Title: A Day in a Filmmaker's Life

Hi, there's been a lot of videos about interviews on this channel lately, but every interview is different, and how you manage to make an interview great really depends on your workflow on set. So today we're doing a project for TBD, which is a British London-based company actually, and we're filming for a company called Yara. Just doing a simple interview setup and some B-rolls. And we have Marcus with us. Say hi to Marcus. You have to film yourself if you're able to. Hello. And Marcus is helping us with behind the scenes and is also making sure everything runs smoothly. So this is my first time having a proper behind the scenes photographer with me on the shoot, which was great.
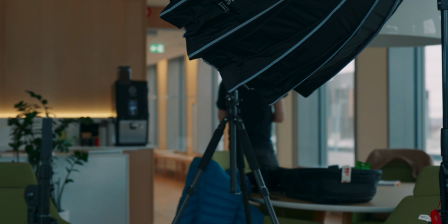0:51 Marcus is a really good filmmaker, videographer, and having him with me was very important to the final results, and it made me realize how important it is to have someone to chat with during the shoot to kind of discuss what would be the good thing or the right thing to do here and what's good, what is bad. So on this shoot, when we first got there, obviously I had a plan for the lighting and the cameras,
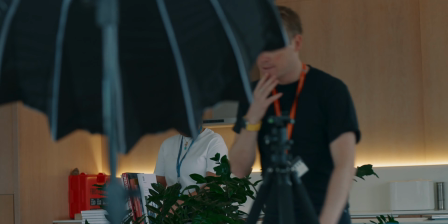1:21 but what I did not know was how the room would be because we did not get information about this beforehand.
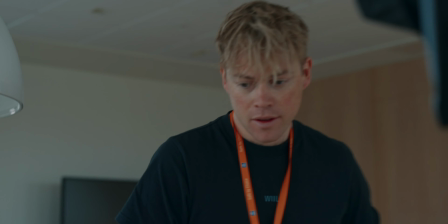1:28 And as soon as we got there, I realized that using the windows as a background was a bad idea because it would just be too
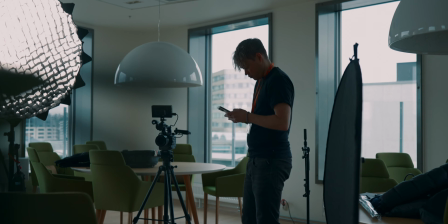1:39 overexposed and it just did not look very nice on the outside of the windows. So quickly I realized that we needed to use this kitchen kind of thing in the background, which would give us some nice cute little backlights it was just the practical lights in the kitchen,
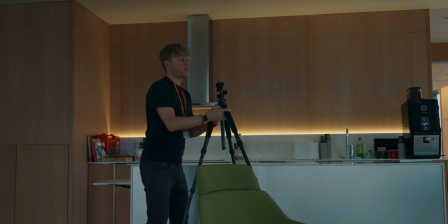1:54 but they would work as backlights. Because this company is working with fertilizing, we obviously needed some plants. We were supposed to do this in a greenhouse, we ended up in this kitchen meeting area, and obviously that is not the same.
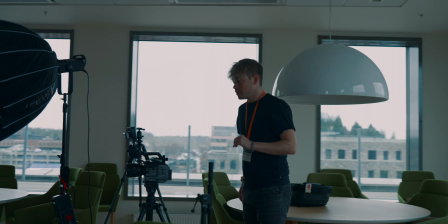2:10 So adding some plants to the background was necessary, and suddenly we had a much better background than what we had from the beginning.
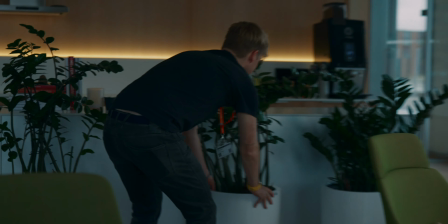2:18 Like, this is why you should have an interior designer on set. Because sometimes what is messy for us here looks nice on the camera.
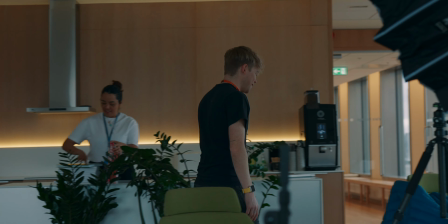2:27 So, Yeah. what do you think? Like the wood behind us is pretty nice.
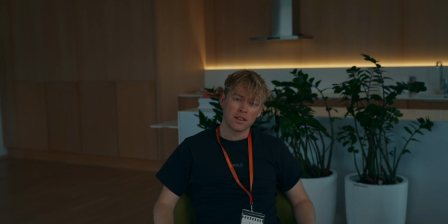2:34 What is It works with at least it looks okay in the frame, I think. Since this was a job for an external company, we were just handing over the files to them after. It was important for the director of the project to be a part of this, so I needed to have a meeting with him.
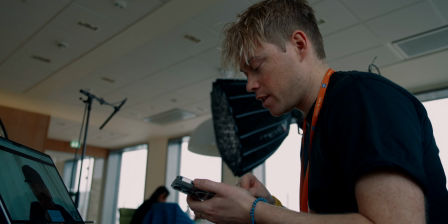2:53 Okay, well then they are preparing a bit, so I'll just leave you on the call.
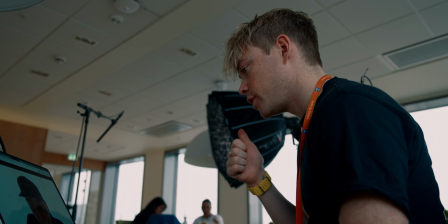3:00 All good? Awesome. All good. Okay, cool. See you later. Bye.
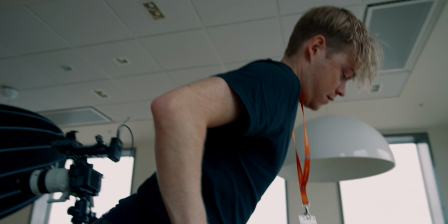3:05 So he will still be on the call because he's directing the whole thing from England,
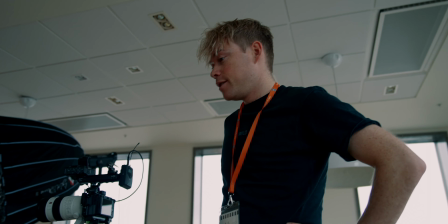3:12 and we'll do our job here. So as soon as we had the background all figured out, it was all about figuring out what kind of gear to use in this situation,
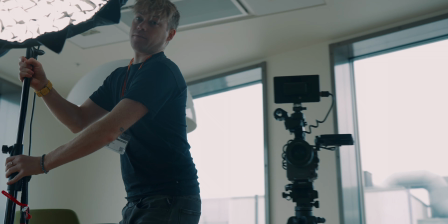3:22 how to light it, and obviously how to make sure the audio was good.
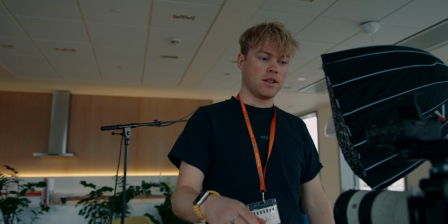3:27 So the gear that we're using is the FX3 with the
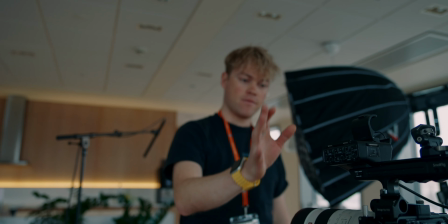3:34 70-200, which is great for a B-cam, using this to get close up on our subject.
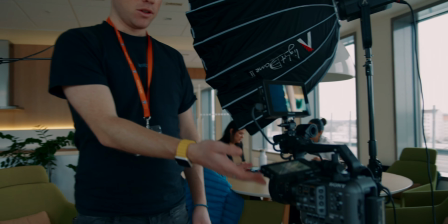3:41 Doing the FX6 with the 50mm, probably doing a pretty low aperture value because we're far away from the subject,
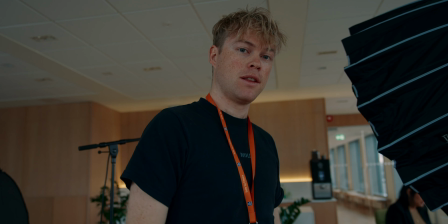3:50 so we'll get that crispy depth in frame.
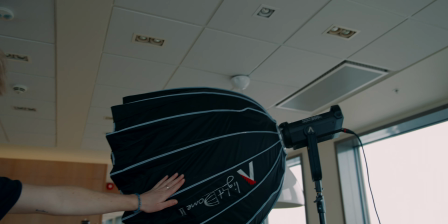3:54 Shooting with the Aputure Lightdome 300X on this one,
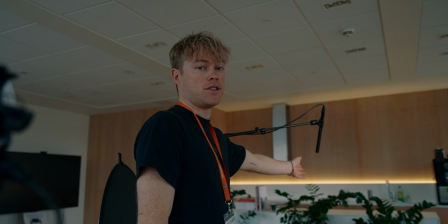4:01 and using the Sennheiser, my favorite microphone.